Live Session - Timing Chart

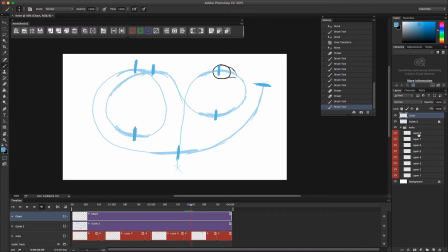Get a mark up at this peak. So I'm going to want to shift this one just a smidge over as well. So to make sure that that's right there. As we go to the chart for the last frame,
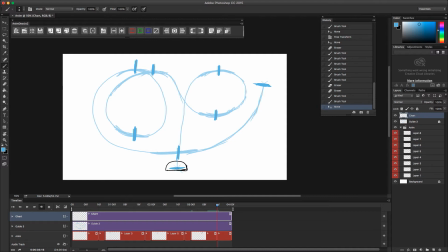boom, right there on the bottom. All right. So that's the start of our chart. So yeah, we basically just put marks in for our keyframes.
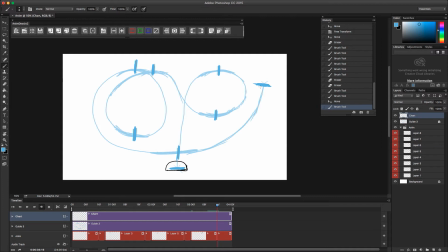And now what we're going to do is we're going to go in and we're going to start breaking down these individual motions, right? Right here. So if we put a mark about halfway through the motion there,
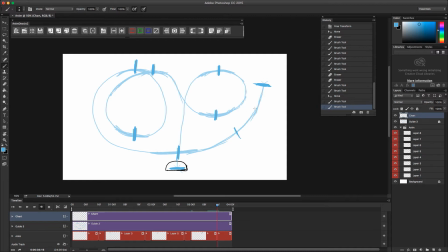that's what's called your breakdown. And that's what's going to be in the middle of this motion here. So after we put in our breakdown mark, we can start to further kind of separate,
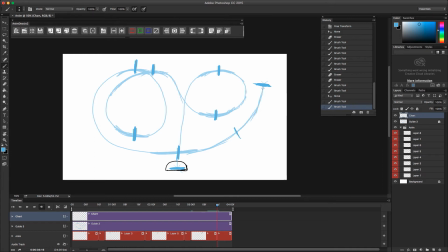divide this portion of the animation into our easing, right? So we're going to put a mark in the middle there.
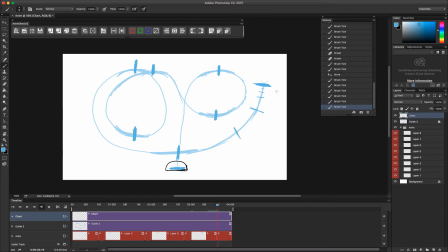Put a mark in the middle there. There. And there. So now the ball is going to go here to here to here to here to here to here. And these open spaces here, this is what gives that ball speed, right?
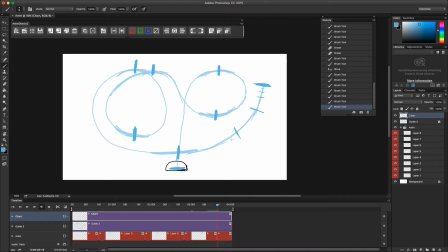So you can see that the ball is going to be moving slower here, and we're going to reach our peak speed here. And so just out of not curiosity, but just on a side note, if you guys look at animation books or art books, depending on,
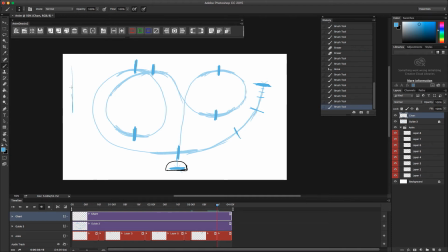what you're doing, is they'll have that timing chart on the side. You know, it might have like a 1 and like a 10 there. And then it, might look, something like this. And that's just the animator marking like their spacing of their frames. Their timing and their spacing of their art.
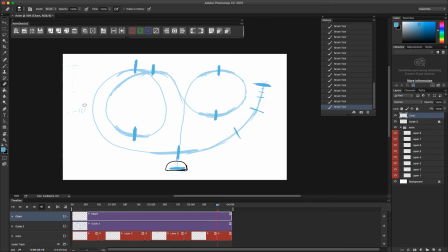So just erase that. So, and I can show you guys in another video too what those look like. But they're I get a lot of anime art books that have the animation,
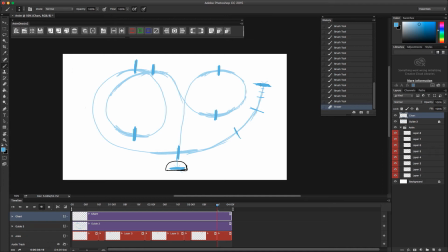and you see those in there all the time, and it's no different than other animated films, art books, and things like that. If they show the actual animation process where they show those initial drawings and stuff. So okay, so as the ball reaches this valley, it's gonna come up.
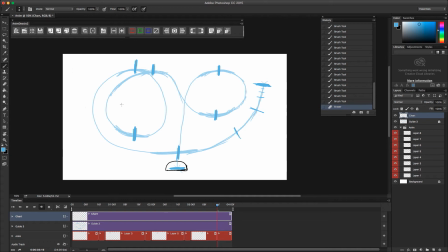So again, we're gonna want to break this down. So we're gonna get something right about in the middle here. So I think that looks pretty solid right there.
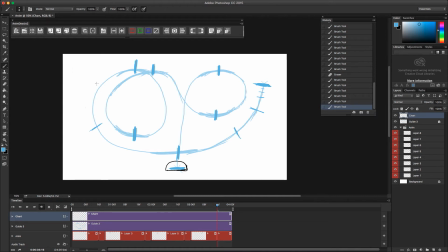And then we're going to break this down even more. So we'll go in the middle here. Oops. The middle.
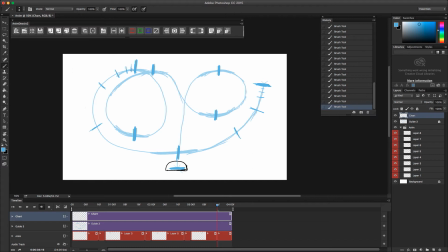Middle. And I might even sneak another one in there because I want this to really slow down. So, all right. So again, as this comes out of the peak here,
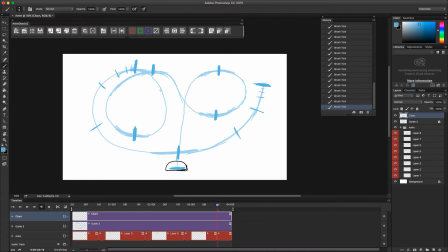again, if we think of our roller coaster, it needs to descend for a little while first before it gains enough speed to really reach that max speed at the bottom. So we're going to go in and break this one down a little bit too. Just go in the middle there.